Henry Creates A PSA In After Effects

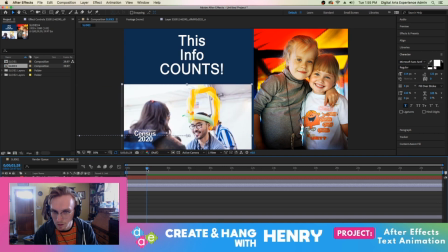(17:05)
So at the 2-second mark, line it up with that one. What's this, right? Click down the position, go to the 1-second mark.
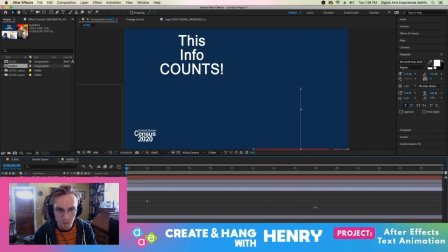(17:22)
We'll have them both come from same side.
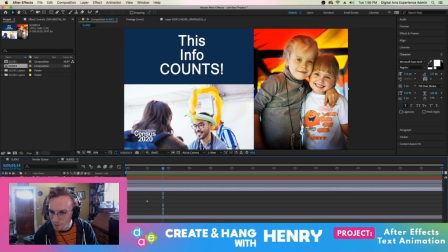(17:30)
Since we got sliding stuff going on, for my text layer, I'm going to try to do some kind of slide in, spin in, smooth move in, smooth move in. Let's throw this one over here.
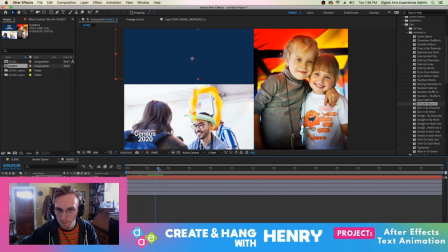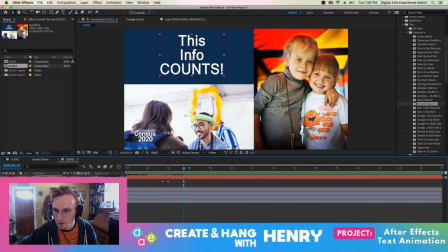(17:57)
You know, a little gimmicky, but this is for public access TV, so sometimes the gimmicky stuff is
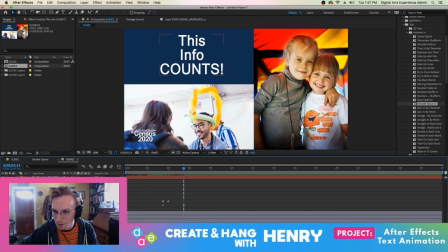(18:08)
what gets people to watch.
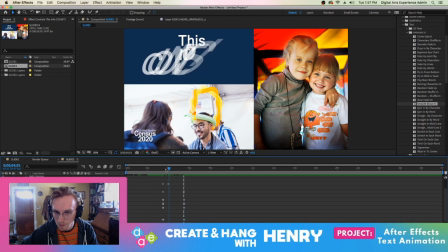Start at 2 seconds, have it finish at 3 seconds, you know.
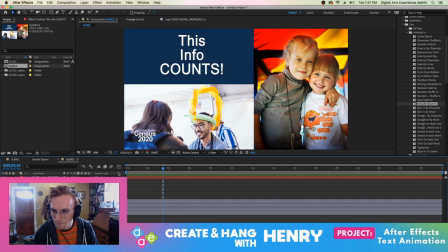There.
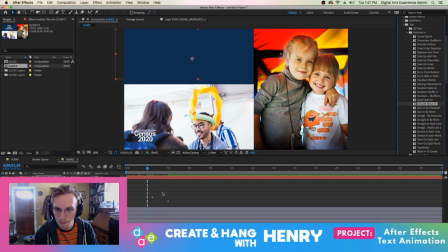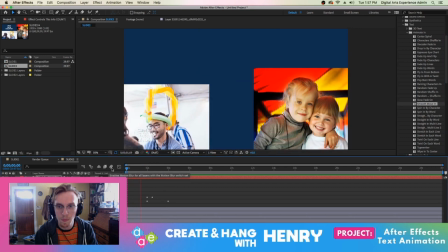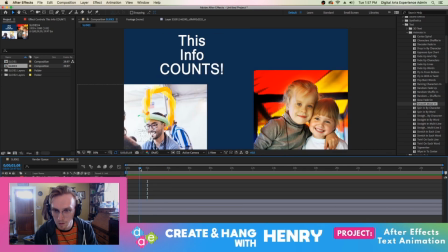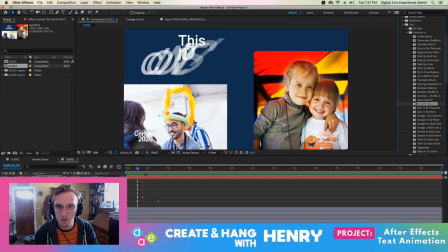(18:55)
start it halfway through the images getting on screen, so they all finish about the same time.
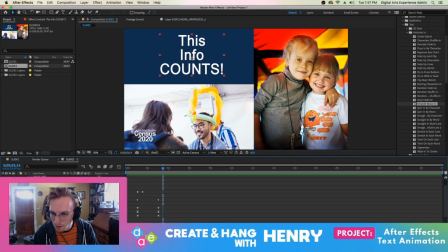(19:05)
Animator 2. Take all these keyframes, just bump them over the littlest bit. Yeah, so let's see.
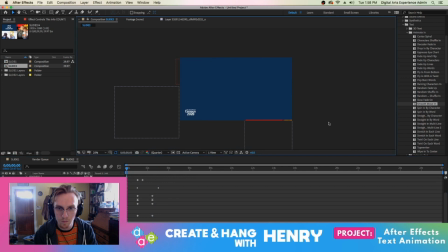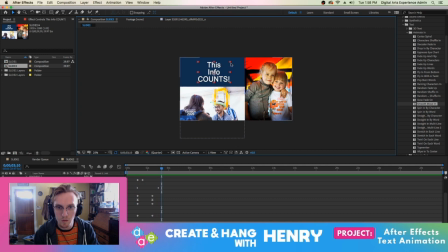(19:30)
I think this font could do to be a bit bigger.
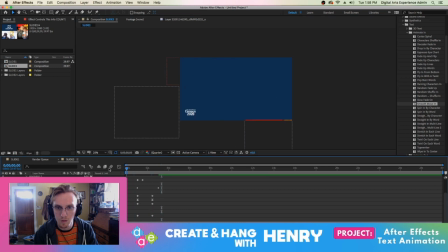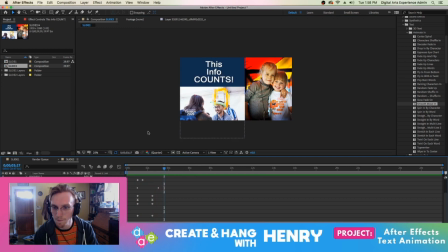(19:42)
That looks good.
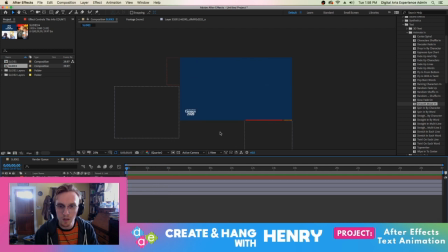(19:46)
And, you know, from here, this is just, this is just general animation stuff. But from here, you can really get into After Effects. There's a lot of 3D animation stuff you can do with 3D text. So, things actually look like they're physically moving through a space rather than here, which I'm just kind of doing.
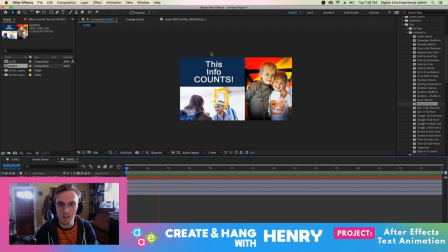(20:06)
Like, as you can see, it's pretty clear that all this stuff is just flat to the screen. But just to make things a little more easy and accessible, and I am zooming through it,
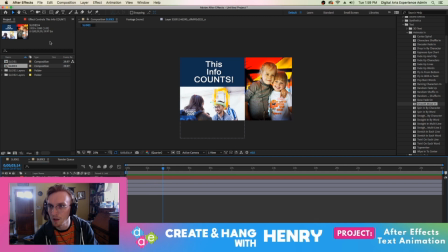(20:22)
but just to make things a bit easier, I'm trying to keep it simple for now. Because After Effects, a lot of people are afraid of it,
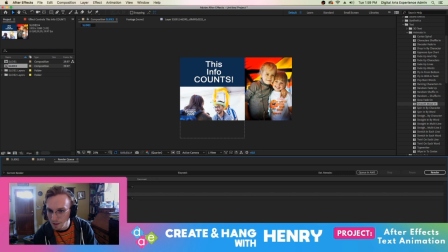(20:33)
and it's a pretty easy
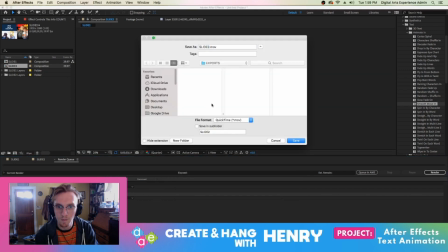(20:41)
program to get the hang of once you just kind of dive in there a little bit.
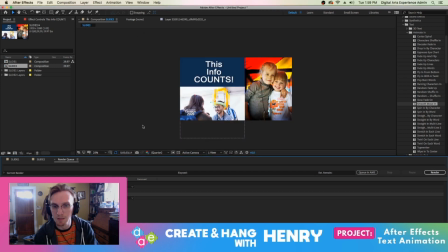(20:48)
And I've pretty much just taught myself
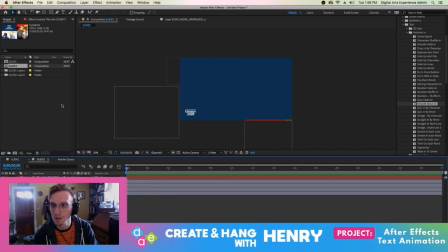(20:55)
how to generally do this stuff, but there's a lot of resources out there.
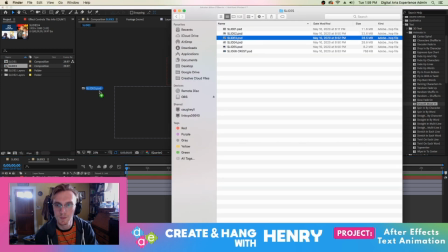(21:03)
YouTube
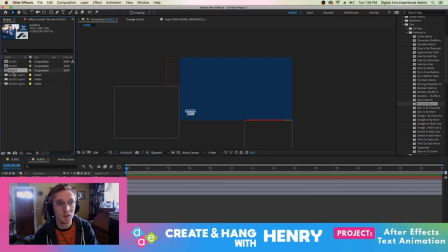(21:07)
videos among other things,
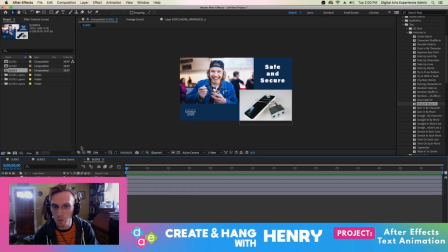(21:12)
which